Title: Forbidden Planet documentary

It was a very hard way to make music. It took us forever to do anything. It was sort of like an impromptu work because they had so many loops going. They had vacuum tubes. It was a truly experimental score. and I've heard nothing like it in any movie.
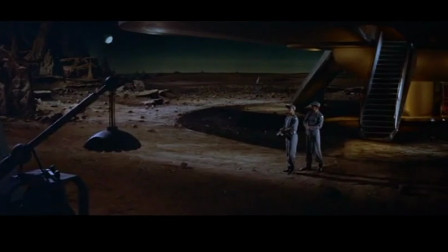1014s
Certainly the strongest part of the movie for me is the sounds of the id monster.
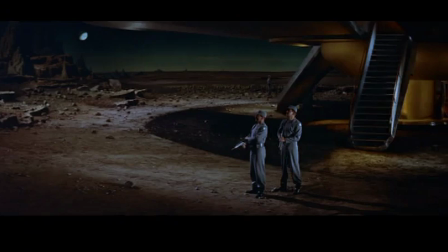1020s
It was terrifying to hear that when I was a child.
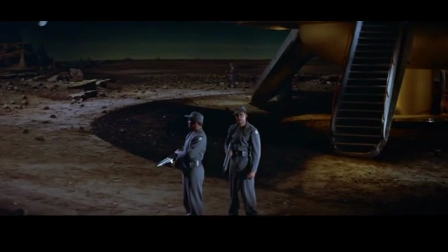1025s
Your imagination was fueled by the sound of that creature.
Joe.
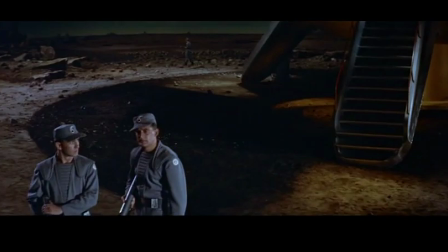1030s What? Do you hear something? Like what? Like a sort of big breathing.
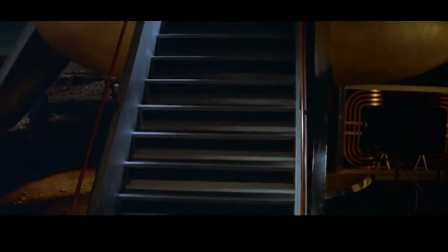1038s
When you hear that, those boom-boom starting with the id and stuff, Man, it was chilling. I mean, people shivered in fright. And people would come up and say to us,
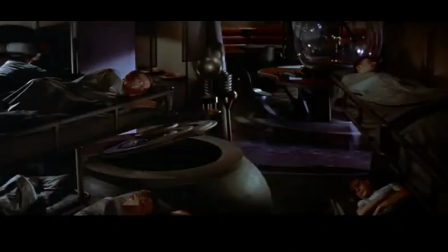1050s
your music for the id sounds just like dreams that I have all the time.
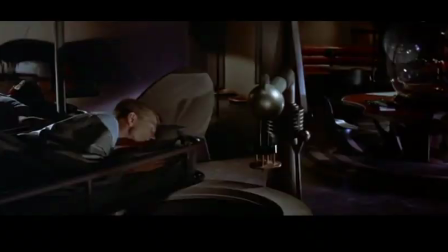1057s
And it was like their subconscious. So that's, of course, what we like best to hear. You're expressing our subconscious.
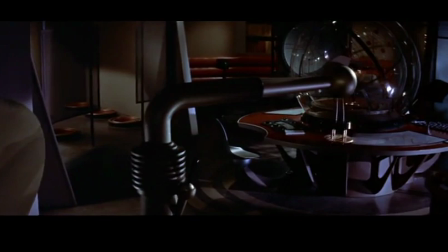1068s
The genius of the score is the fact that the score plays as music and sound effects at the same time,
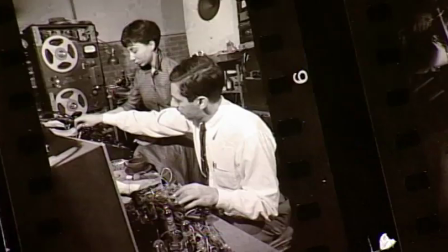1076s
and they carry a mood and tone every bit as much as if it was a full orchestra.
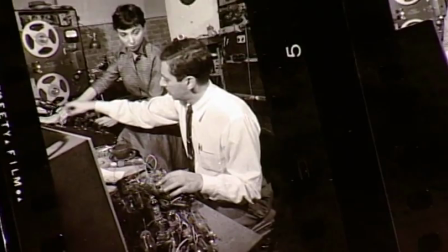1083s
Unfortunately, we had to contend with the musicians' union.
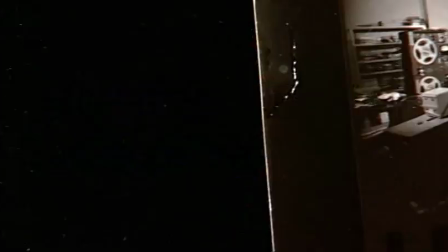1088s
This was the only feature film at Eastman Studio that had a score that involved no musicians. Since they weren't using traditional instruments, they couldn't take the credit of being musicians,
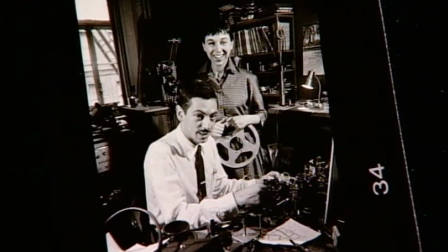1102s
so they made them take a credit of electronic tonalities. It prevented them from being even nominated for an Academy Award.
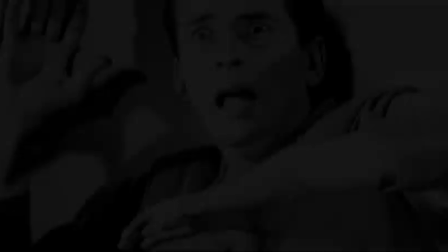The one thing that kids really wanted from their space movies in the 50s was they wanted monsters.
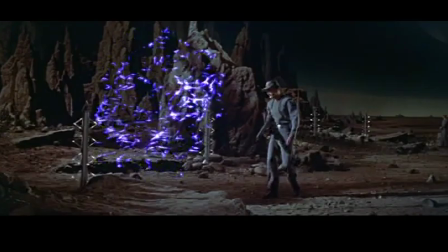1122s
Forbidden Planet used one of the techniques that really accomplished horror filmmakers and horror writers do, which is, you don't show all of the monster.
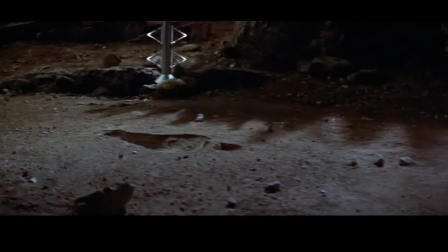1130s
You let people's imaginations fill it in. Here's this invisible monster sneaking up to the ship.
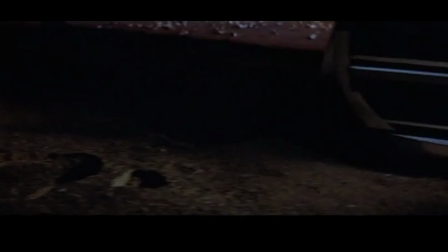1136s
You see the footprints down in the sands. It was unbelievable. And you saw the stairway that went up to go into the spaceship. Now all of a sudden you saw the stairway going, . Dreadful fellow. The brilliance of Forbidden Planet is this whole idea of the Freudian monster,
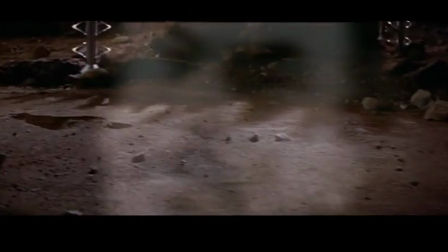1158s
the monster from the Id, which was a really cool, weird idea at the time.
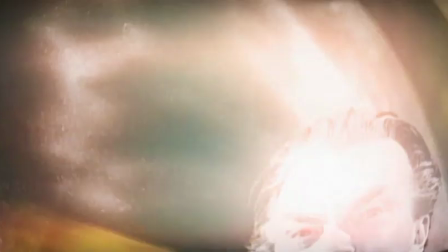1163s
It's still one of the best science fiction ideas ever.
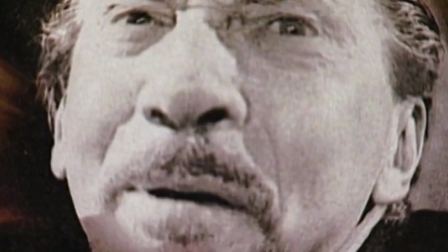1169s
Freud's theories on psychology was that there was an id that was between the ego and the superego, and the id was where all of our primitive side resided.
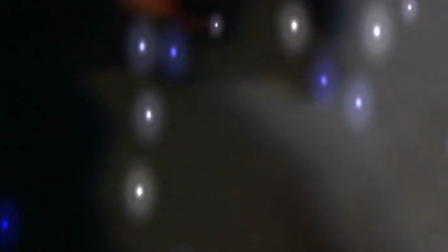1181s
You're talking about Freud meeting outer space, so you had the character portrayed by Walter Pidgeon, you know, who doesn't even realize that he's doing this. Made you wonder, who is the villain in this story? And where is all of this coming from?
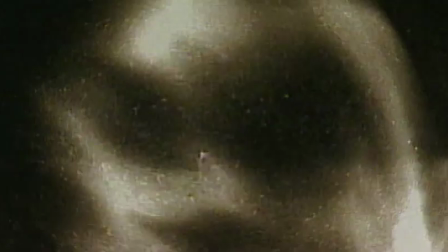1199s
Nice and creepy. The monster from the id wasn't intended to be something that you saw, but they realized that somewhere during the shooting that they really needed to see something.
Activate main batteries.
The MGM said, look, we're going for terror. This thing has got to be a nightmare. It's got to be all the things that a good character has. It's got to be mobile. It's got to be scary.
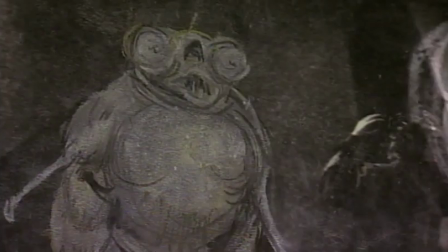1221s
It's got to look menacing. They went through all kinds of concepts of what it could look like.
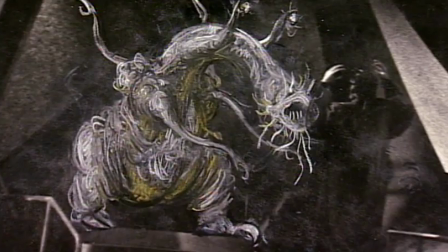1226s
Some are almost comical. To something really kind of gruesome, like a worm-looking thing, it was kind of hideous.
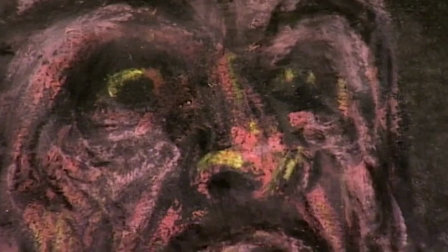1233s
The creepiest one is, since it's Walter Pidgeon, it's Walter Pidgeon's head on this two-legged biped thing. Really hideously. I mean, that would have scared people, I think.